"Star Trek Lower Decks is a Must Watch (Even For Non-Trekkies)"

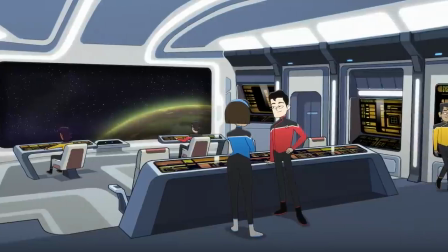8:05 Everything, including the tricorders, Klingon batlets, phasers, the sets, and the corridors even, feel like, if not for being animated,
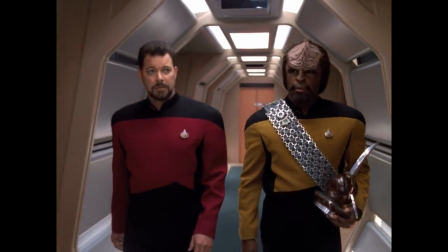8:12 like they could have been physically made by Star Trek's art department, barely scraping by with its limited budget back in the 80s.
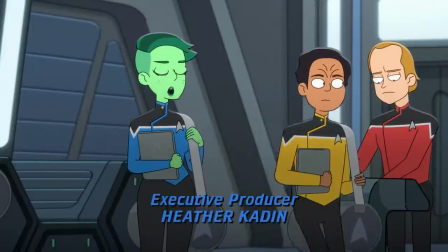8:18 The animation even captures that cheap makeup look that Star Trek has always had,
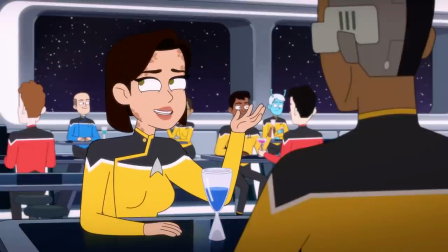8:21 with many of the aliens just looking like dudes with weird shit glued on their noses, because that's what most of Star Trek aliens were,
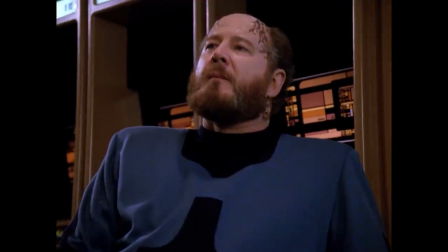8:28 dudes with weird shit glued on their noses.
"Permit me to express my appreciation to you and your crew."
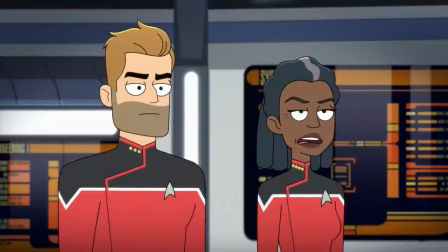8:34 Even the visual aesthetic, from the camera angles, to the credits, to logos, to music, all feels incredibly 90s Star Trek.
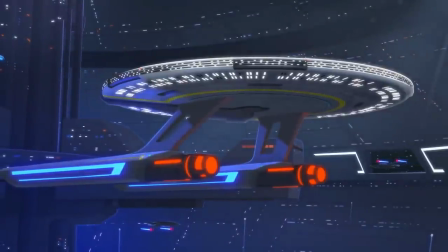8:41 The design of the USS Cerritos itself, the main ship of the series, feels like it was kit-bashed together,
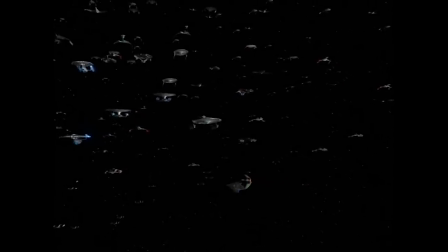8:46 a process where production designers on old Trek series would just take different parts of ship models that they had lying around and break them apart and smash them together to create new ships for different battles and things like that. Now, I know all this seems like kind of a duh. Of course, they would recreate the look of Star Trek, but keep in mind, this is an animated show. They could have done anything they wanted to.
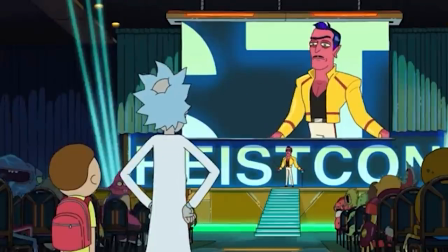9:04 I mean, look at a single frame of the similarly animated Rick and Morty, and you can see the diversity of design and alien looks that that show manages to create. Really, Lower Decks could have emulated that style and could have done anything they wanted to within the animated format.
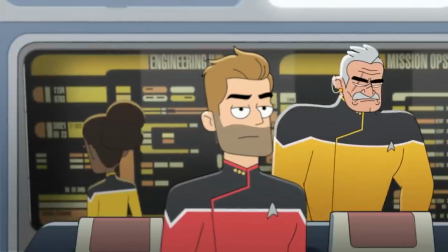9:17 And yet, the show still feels visually Trek. Even further, the show features a familiar cast of faces you'll find in every Star Trek series roster.
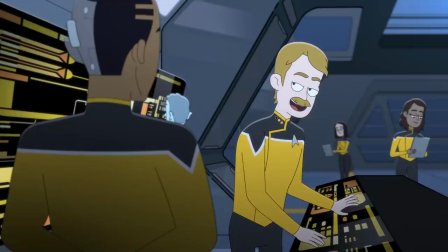9:25 The bold captain, the confident first officer, the grouchy doctor, the nerdy chief engineer, and the explosion-obsessed tactical officer.
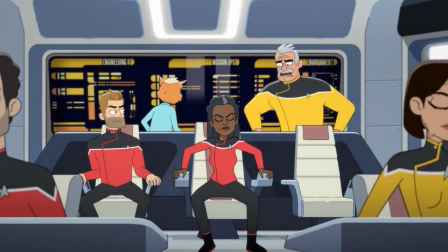9:32 "Please, please let me shoot their warp core. I have been very good this month."
And all of that is incredibly, incredibly cool, especially for me as a Trekkie nerd. That's something I love about the show. But just a quick Star Trek aesthetic with a comedy exterior wouldn't really make Lower Decks special.
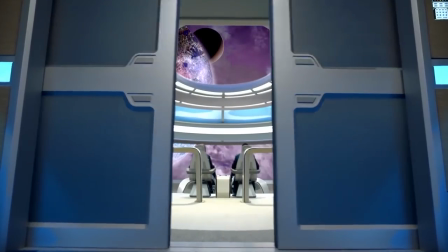9:47 I mean, there are endless Trek fan films that recreate this look, and we even have Seth MacFarlane's The Orville on the air right now, itself a comedic love letter to Star Trek The Next Generation.
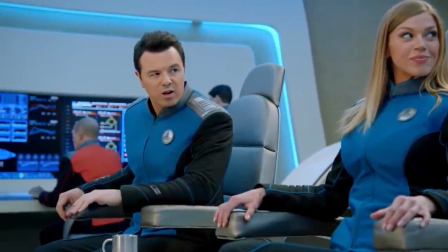9:55 In fact, many of The Orville's plots are honestly just a slight comedic twist on existing The Next Generation episodes. It's an enjoyable show, don't get me wrong, I love The Orville, but it doesn't really do or say anything new with the Trek aesthetic.
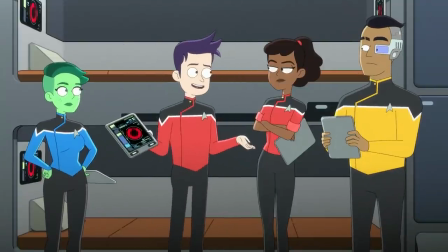10:06 And that could have easily been what Lower Decks did, and it would have probably been enough to get people to watch it, just doing it with official Star Trek branding this time. But instead, Lower Decks does something deeper. It uses the framework of Trek that came before it to flip Star Trek around and examine the universe in a new way, from the bottom up, and then uses that to show us what Star Trek is really all about.
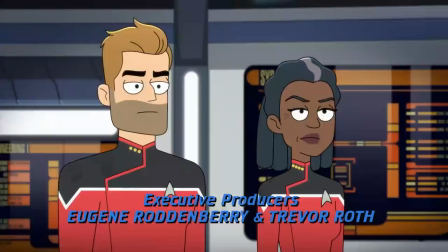10:32 Starting with the basics, like McMahon pitched, Star Trek Lower Decks does have that Star Trek bridge crew that we followed on every single Star Trek series.
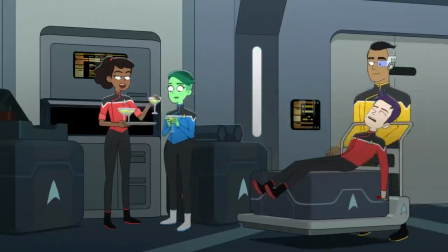10:39 But instead of following them, it follows four Lower Deck ensigns.
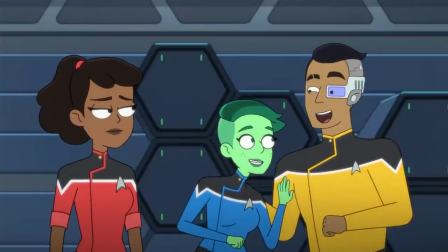10:43 First glance, they may appear to be broad comedic stereotypes and just vehicles for humor that you see in every other animated show like Family Guy or something like that.
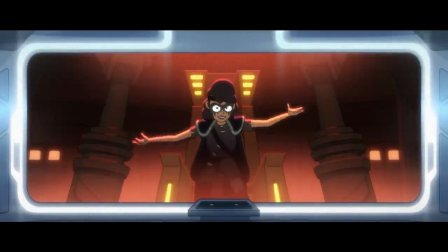10:51 I am Vindicta! Vengeance personified! At last, free man!
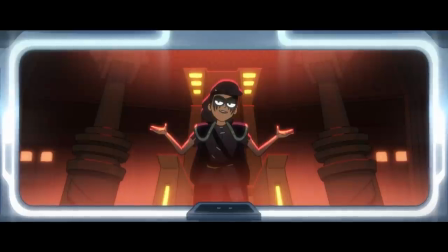10:57 I will bathe in your blood! Oh boy, somebody's really laying it on thick.
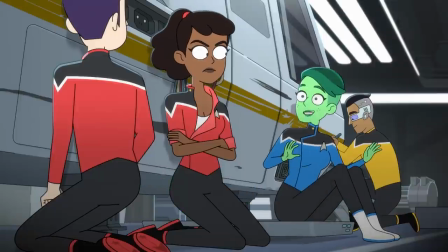11:01 But that really isn't the case here.
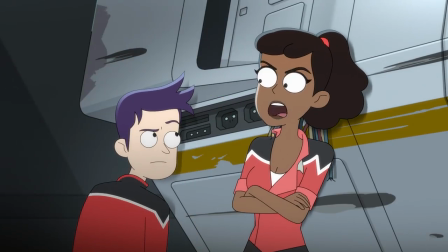11:03 Instead, while these characters are humorous, they instead feel relatable, realistic, and human, but heightened because of the Star Trek world that they exist in. And dear God, everyone, I love these characters so goddamn much.
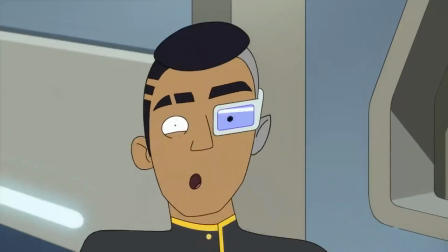11:15 Let's start with Rutherford, played by Eugene Cordero, who is a half-cyborg engineer. He is literally how you would imagine every engineer in Starfleet is.
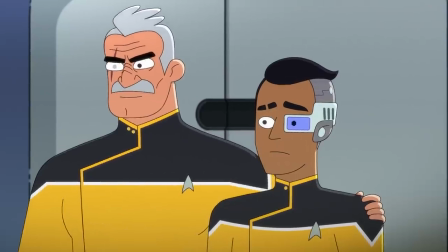11:24 That was like half a second faster than normal! I can't believe it's working!
He's just a hyper-competent nerd that just loves to get on his hands and knees and crawl around the inside of a Jefferies tube.
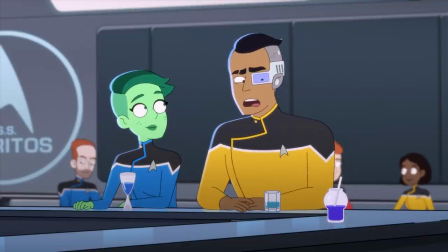11:33 Yet Rutherford becomes more human because he also showcases very human traits. A lot of insecurity, anxiety,
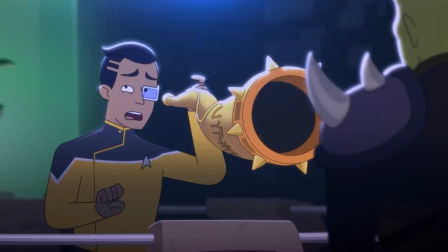11:39 and a need to please that many nerds who don't understand how good they are at something develop because of a lack of confidence and ability to read others.
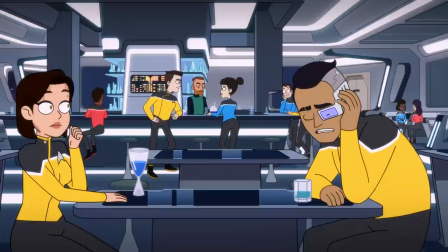11:46 He even shows a distinct lack of social skills too, sometimes ignoring his dates or his friends for his hyperfixations.
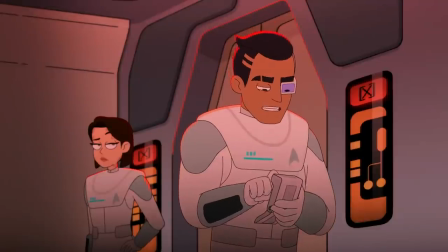11:52 Your analysis estimates the reliability of this mechanism at 1 out of 4.69 repeating!
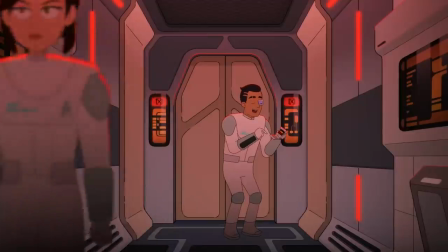11:57 Ugh. Oh, are you seeing this?
And there's a whole discussion to be had about the relatable neurodivergent coding of Rutherford, and I'm so here for it, and I'm so here for him.
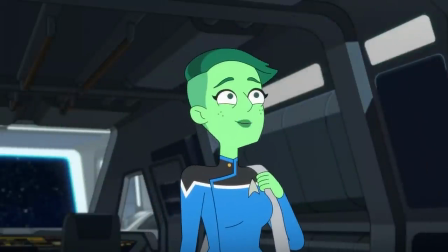12:07 But this brings me to Tendi. Oh God, my girl, Tendi.
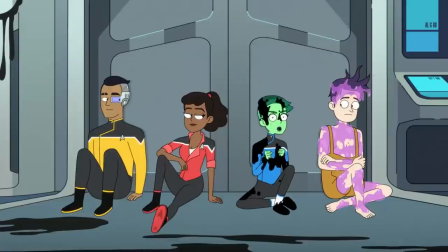12:11 I got to hold a heart!